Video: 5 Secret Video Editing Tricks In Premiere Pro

Hey guys, Alex Messel here, and in this video I'm gonna show you 5 secret tricks in Premiere Pro that will help you create better videos in no time. Let's go! So, trick number 1 is using the transform effect to create epic zoom in and out animations. And yes, specifically the transform effect and not the motion effect that sits in your effects control panel by default. Because the transform effect specifically has a nice hidden feature inside. Let me show you what it is.
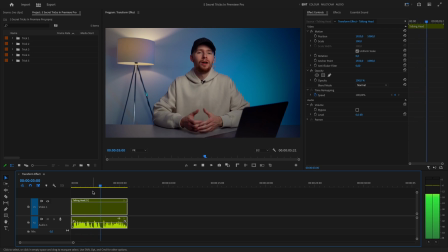28s
Let's say we have this talking head video and I want to add a zoom in here to amplify the things that I'm saying. For that, I'm gonna go to the effects panel, look for the transform effect and apply it to my clip. Now, let's come back here and start tweaking the settings.
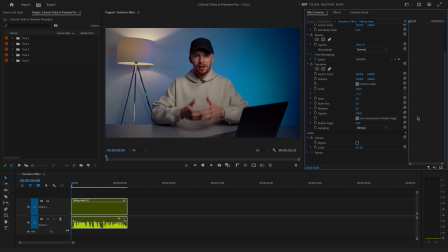44s
To create a nice zoom in, we first need to position our playhead on the frame at which we want the effect to start. Here, we hit the stopwatch for position and scale, and then come a few frames later, where we want the effect to end and actually zoom in and adjust the position.
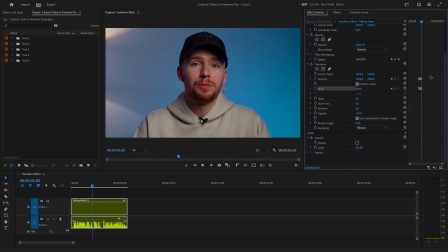61s
Let's make sure to ease out the first 2 keyframes and ease in the last 2 keyframes for a smoother zooming.
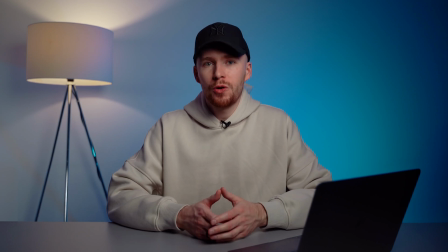69s
Let's play the video and see the result.
Very few video editors know, but Premiere Pro actually has a built-in motion tracking function.
Now at this point you might be thinking, Alex, I can do all those things with the default motion effect. Why do I need to complicate my life and use the transform effect? You see, the result we have so far doesn't really look natural.
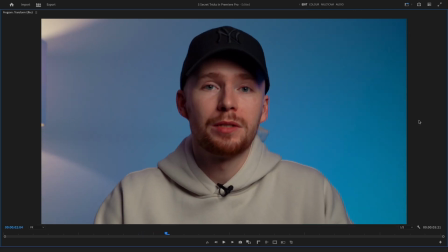90s
If I go frame by frame, you'll see that during our zoom in effect, every frame stays perfectly sharp. And so what's missing here is the motion blur. And here's where the secret sauce is.
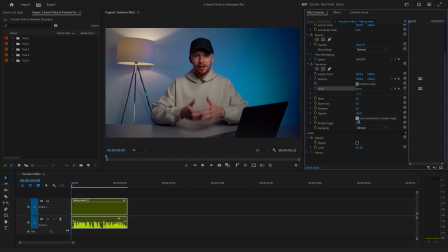101s
Come here and make sure to uncheck Use Composition's shutter angle. And then come here and set the shutter angle to 180. Okay, let's play the video now.
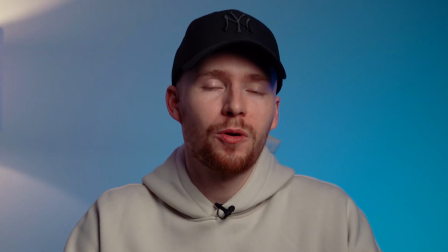112s Very few video editors know, but Premiere Pro actually has a built-in motion tracking function.
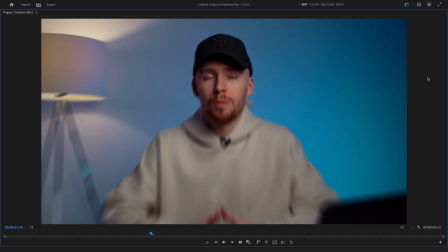118s
Looks much more natural, right? If we now browse this section frame by frame, we will see that we added a motion blur there.
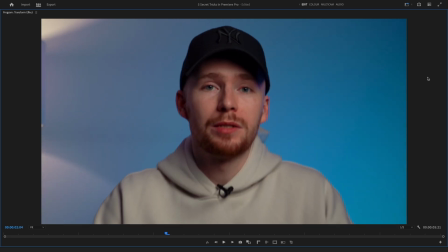125s
And the faster the motion is, the stronger is the blur.
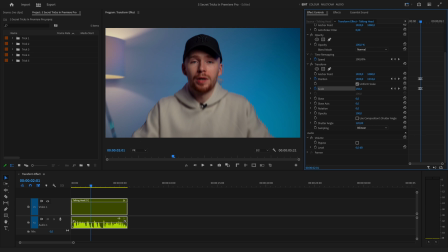129s
If you want to increase or decrease the blurriness, you can raise or lower the number right here. Unfortunately, sometimes Premiere glitches and gives you some kind of weird shifted perspective once you add the motion blur.
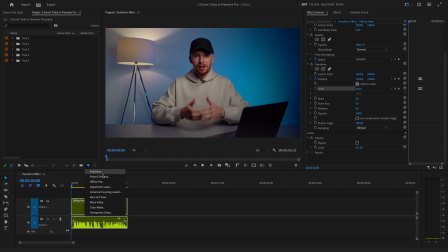142s
So if you're experiencing this glitch, here's a workaround. Simply create an adjustment layer, put it on top of your video and follow the same steps I mentioned before. Or you can just copy and paste the already created transform effect from the clip to the adjustment layer.
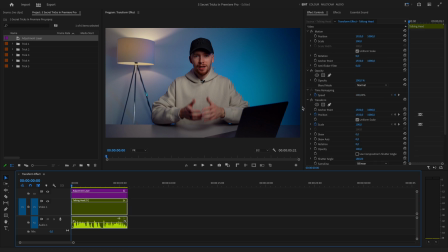157s
And after copying the transform effect to the adjustment layer, don't forget to delete it from your original clip. So, apart from this small but kind of annoying glitch, this is a very useful trick. Make sure you take advantage of it in your next project. Moving on to the trick number 2. This one is actually one of the most useful things when it comes to audio editing. Everyone knows that if you want to apply effects to your audio clips,
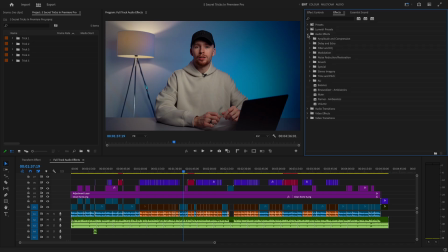181s
you simply need to go to the effects panel, choose an effect and drag and drop it on your clip. But what if you want to apply the same effect to all audio clips on the same track? You can of course select all those clips and apply an effect to them at the same time, but is it really practical? And what if you decide to tweak the settings later on? The problem is you won't be able to do it for all the clips at once, but there is a much better way to do it.
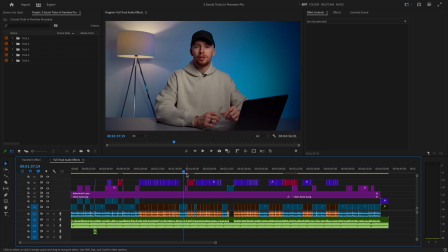208s
Let me show you a killer solution here. So, if you want to apply the same effect to all of the clips on track 1,
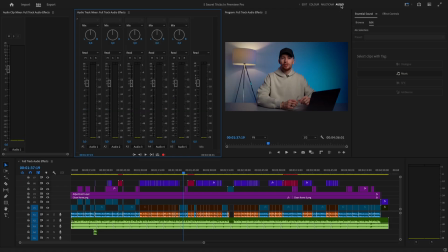215s
for example, you need to go to your audio workspace and find the audio track mixer there. If you don't see it, then simply go to Window and click on Audio Track Mixer. Now you need to come here and click on this tiny arrow, which will open up these white columns. And guys, honestly, this is the most hidden menu in Premiere Pro ever. But what you can do here is very powerful.
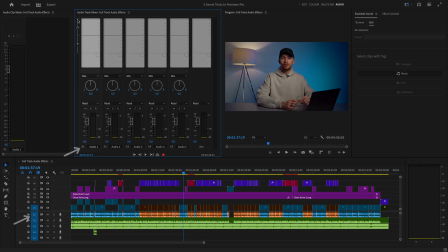237s
Each of these columns represents one of the audio tracks in your sequence. So this one is audio track 1, this one is audio track 2, etc.